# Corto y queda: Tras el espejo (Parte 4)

El de Chabela Querida fue mi primer trabajo que hice en Super 16 y trabajar con el cine. Y fue algo a mí, me sirvió mucho de experiencia.
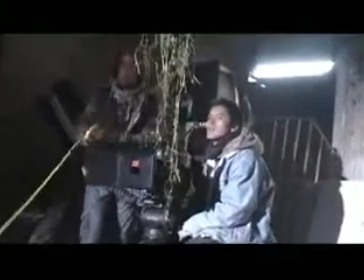[0:21]
Buscábamos una atmósfera dura, con mucha textura,
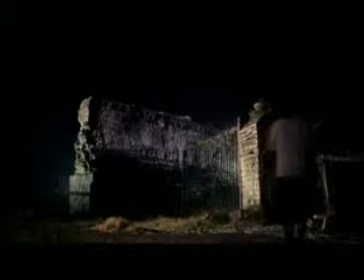[0:26]
desaturada, en donde se sintiera muy aplastante todo alrededor, además lleno de sombras.
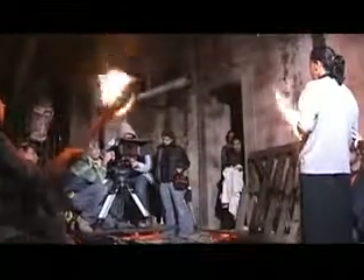[0:32]
Así que fuera como todo un viacrucis de esta persona
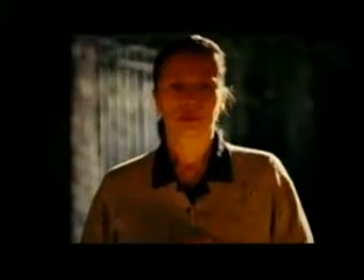[0:37]
llegar hasta la hacienda. y ya por fin liberarse de todo el peso que tenía.
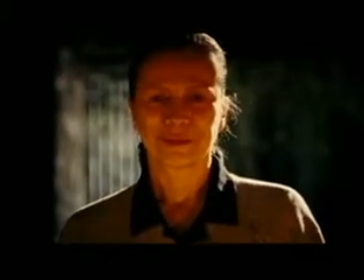[0:42]
Y era lo que buscábamos, que todo el corto estuviera dentro de ciertas escalas de grises, medio cepiosos, algunas azules en las noches, y que cuando tuviera esta enseñación con su mamá, imaginándosela en donde ya ella se libera de todo esto,
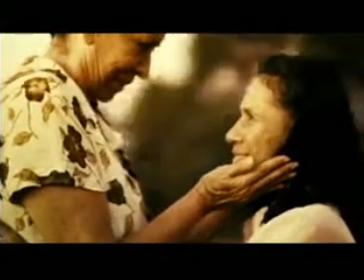[0:58]
cambiaran los colores y fueran, ahora sí que cálidos y bonitos.
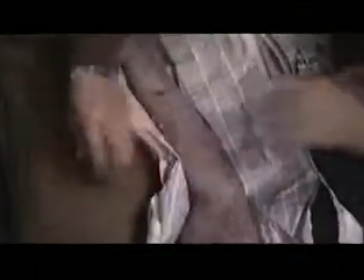[1:04]
Nuestro trabajo ahí fue, por parte de MorboFX,
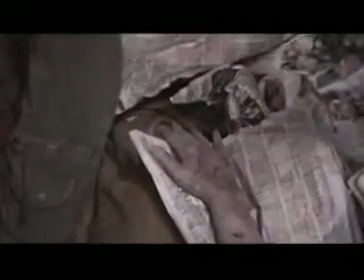[1:09]
fue diseñarles unas prótesis para la historia, unos brazos, que el personaje, que eran como el hilo conductor de la historia. Sobre todo cuando tienes un buen guión y justificas el efecto, es cuando uno lo ve como un proyecto padre, no que nomás te pidan el efecto por ponerlo ahí por morbosos, nada más.
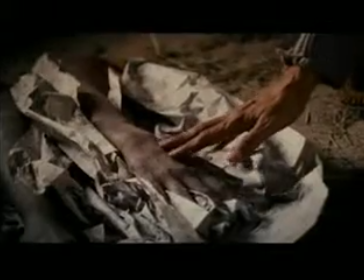[1:27]
Es muy importante para nosotros que sí justifiquen su búho,
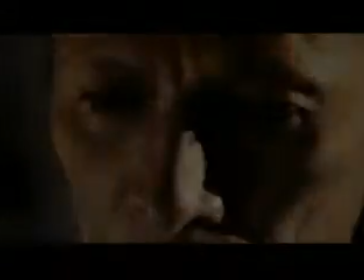[1:32]
que tengan una historia y que tengan un buen pretexto para poner ese efecto ahí, que no nomás sea un efecto por contarlo. Conversamos con Ana Belén Lizardo, la realizadora de este cortometraje Chabela Querida, y vimos que tiene efectos especiales. Normalmente los efectos especiales los asociamos a películas de fantasía, de maravilla, de ciencia ficción. ¿Hay más efectos además de los brazos? No, solo es ese Solo de exclusión Y de hecho cuando trabajaba la historia Muchos maestros me dijeron que quitara esa parte Porque era demasiado, porque no estaba justificada Yo la peleé mucho porque era básicamente la esencia de lo que yo quería contar ¿Qué te decían? Que nada más lo sugirieras Que lo quitara, que era, que se basaba todo en eso O sea, que se sostenía todo en eso y no tenía por qué ser así la historia. Pero yo era lo que buscaba. Es un riesgo a veces hacer este tipo de cosas. ¿Quedaste satisfecho con los efectos especiales de tu película? Sí, mucho, sí. Son muy realistas.
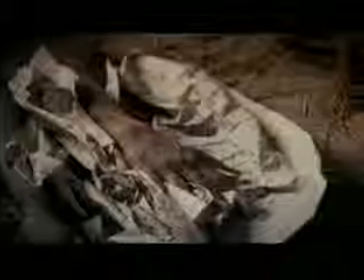[2:39]
Sí, de hecho sí,
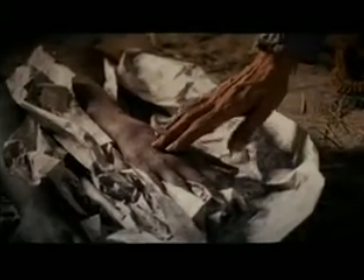[2:41]
estuvimos trabajando con Gamaliel y fui a verlo casi casi a la una de la mañana un día antes del rodaje porque quería que ese efecto,
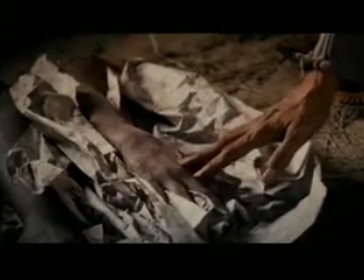[2:49]
pues por lo mismo, porque habían tenido muchas dudas los maestros, creía que saliera todo bien y que no fuera lo que ellos habían previsto.
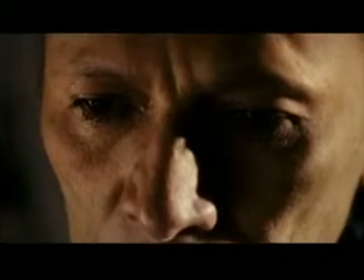[2:57]
Oye Belén, platícanos,
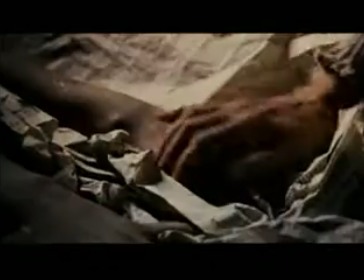[2:58]
en este caso, ¿había la necesidad de iluminar de determinada manera estas prótesis, estos brazos?
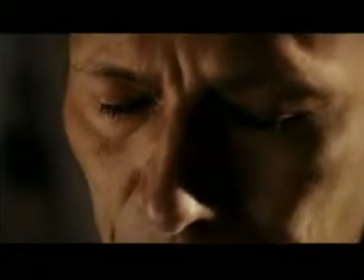[3:07]
No, más bien era tener los tiros de alguna manera de que para poder,
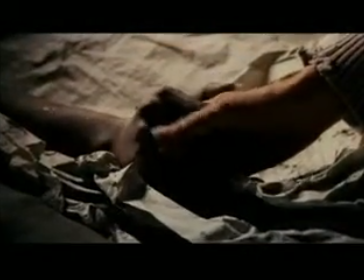[3:13]
como se vio, hilar y que entrara la mano de verdad en el siguiente plano. Bueno, sí era como tener los planos más cerrados y con una angulación diferente para poder entrar de la siguiente manera y poder mover y que parecieran los reales, ¿no? De hecho, alguna gente me preguntó, ¿usaste brazos reales? Sí, claro. Eso te iba a preguntar, sí. Al momento de verlos dijiste, sí están bien hechos. Sí, sí, sí. Oye, a nivel de la fotografía, ¿qué buscabas en términos de la fotografía? nos explicó tu fotógrafo Octavio, pero ¿había alguna referencia visual al cine o algo que tú quisieras, digamos, adoptar para crear esta atmósfera? Sí, una referencia que yo utilizaba para poder expresarles a la gente con la que trabajé era la película de Spider,
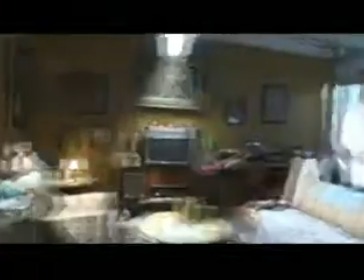[4:04]
ese personaje me había gustado mucho porque era básicamente un personaje desequilibrado,
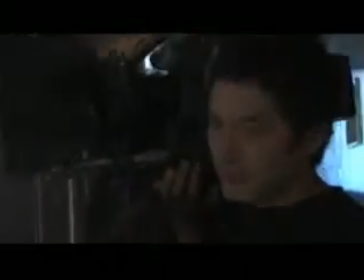[4:09]
enfermo mentalmente donde veíamos casi siempre sus expresiones, sus miradas sobre todo y el trayecto de él en casi todos los planos.